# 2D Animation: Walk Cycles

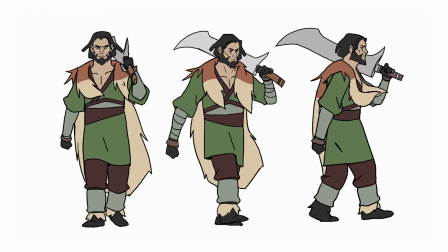Today we're going to be talking about animating a character walk cycle.
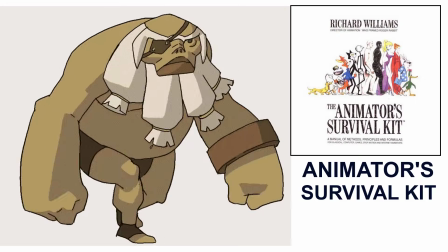I suggest everybody pick up a copy of the Animator Survival Kit by Richard Williams, as it's going to be incredibly helpful in this process.
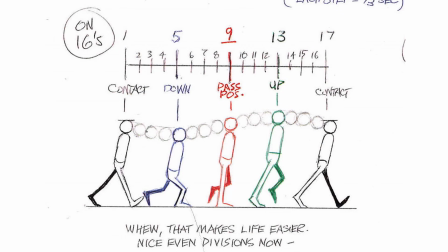We'll be creating a 16 frame walk cycle, meaning that each step will take 16 frames.
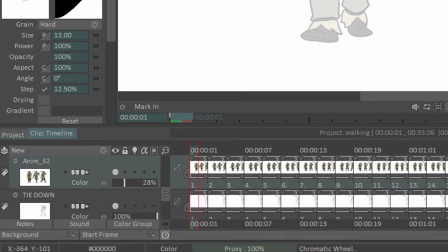I'll be animating on twos, which means that there is a new drawing every 2 frames, so altogether it will be 8 drawings per step.
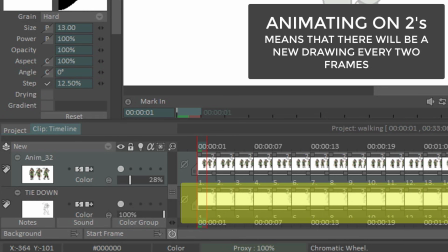If you wanted an extremely smooth frame rate, you could animate on 1s, but personally I think 2s looks just fine.
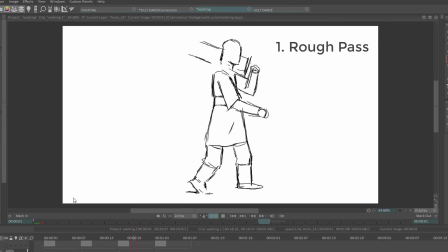The process for creating these animations will take place in 3 phases. The first being our rough pass, where we're figuring out the poses and the movement. A tie-down phase, where we'll draw in the shapes of the character and any overlapping action.
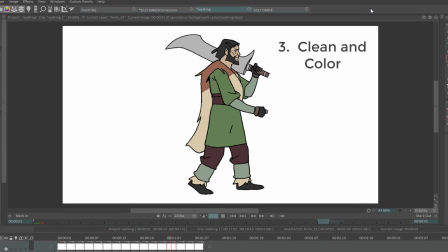And then we'll clean up our line work and add color. We could add a 4th phase where we composite and add lighting, but we'll be doing that in a future video.
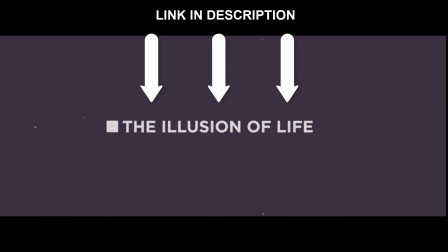Many of you will be aware of the 12 principles of animation, but if you're not, we're going to be using a lot of them today, so I'd highly suggest that you check out this video,
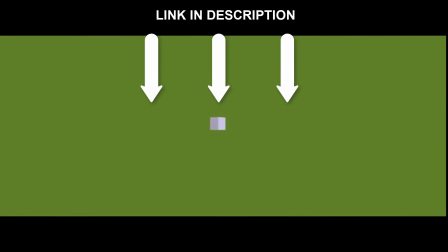The Illusion of Life, before moving on.
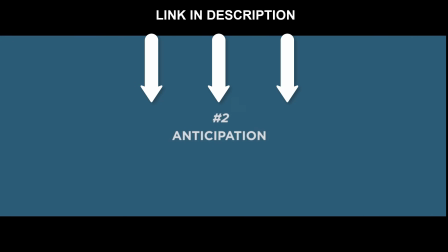Although we'll be using all of the principles to some degree, I really want to hone in on 2 of those today, and that will be arcs and spacing.
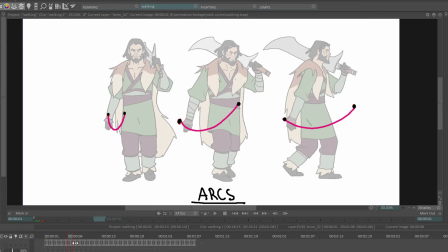You can imagine the swinging arm in this case like a pendulum. And if you follow any point on the pendulum, you'll find that it follows a curved path as it moves from side to side.
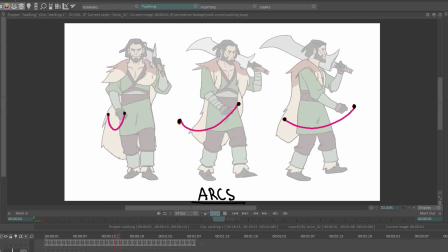If you make the mistake of trying to animate this arm with a straight path, you'll be changing the length of the arm at each frame.
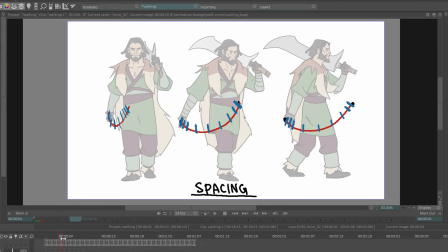The next principle I want to discuss is spacing. You can speed up or slow down an object based upon how far apart you draw them. So in this example, I want the arm to slow down at the end of the swing and speed up in the middle.
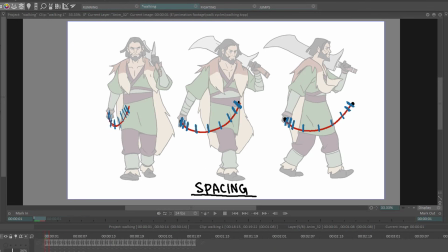To achieve this, what I'll do is create more drawings at the extremes and then have fewer drawings in the center of the arc. This gives the arm swing a bit of an acceleration and deceleration.
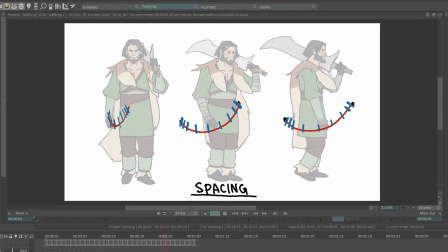You can see here that it slows down at the ends and then speeds up right in the middle of that swing. So now that we've set up some framework, let's look at the key poses of a walk cycle.
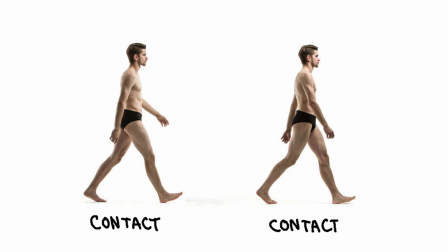The cycle is punctuated by 2 contact poses, where the heel of the foot extends forward and makes contact with the ground. The arms are going to move in opposition to the legs, meaning that when the right leg goes forward, the left arm goes forward.
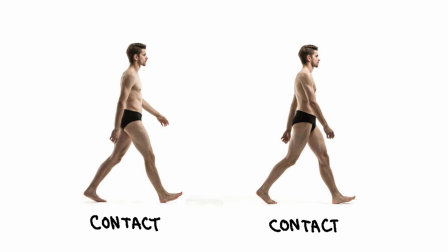Halfway between these 2 contact poses is our passing pose.
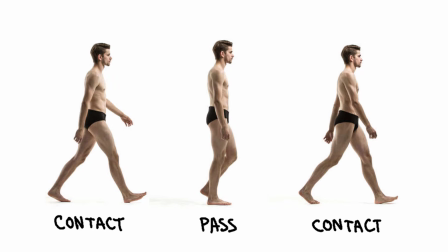This is where the person will bring that back foot forward while their front foot remains in place.
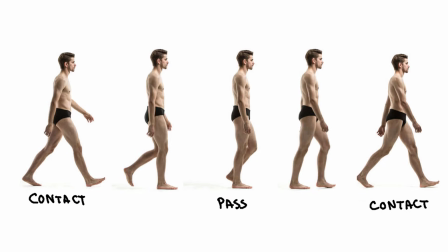We can break these poses down even further by introducing both our down and up positions. For the purpose of our generic walk cycle, we're going to put our down pose immediately after the first contact pose.
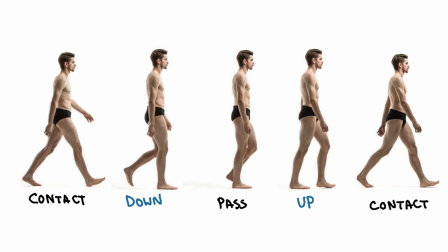At this point, the foot has made full contact with the ground. You may even bend the knee a little bit and the head will be at its lowest point. In our up pose, the leg has continued to swing forward and the head will now be at its highest point. If we look at this generic cycle from the Williams text,
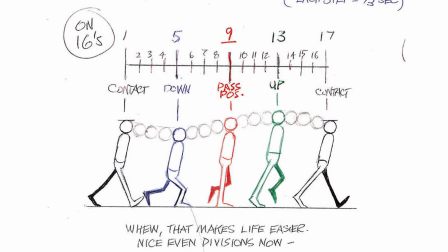you can see that he really pushes those down and up poses, which will generally make the animation more lively. I animated my walk cycles in a pose-to-pose fashion, meaning that I started with 2 16-frame contact poses,
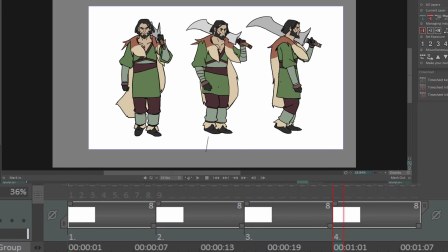divided that in half with passing poses, and then divided that in half one more time with my down and up poses.
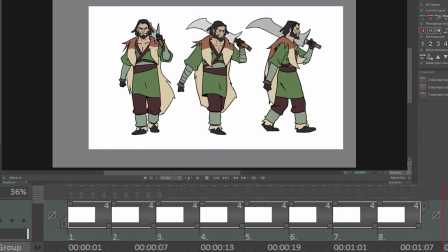By the time you have each of these 4 poses, they'll all be 4 frames, and then you can fill that in with your in-betweens.
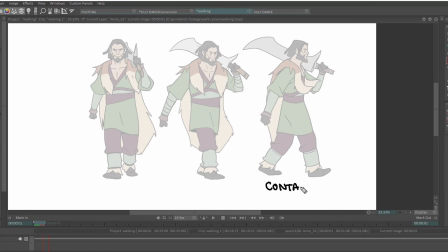So let's have a look at some of the underlying forms for each of these poses. And I'm just going to use the rough mannequin that I discussed in the importance of gesture video.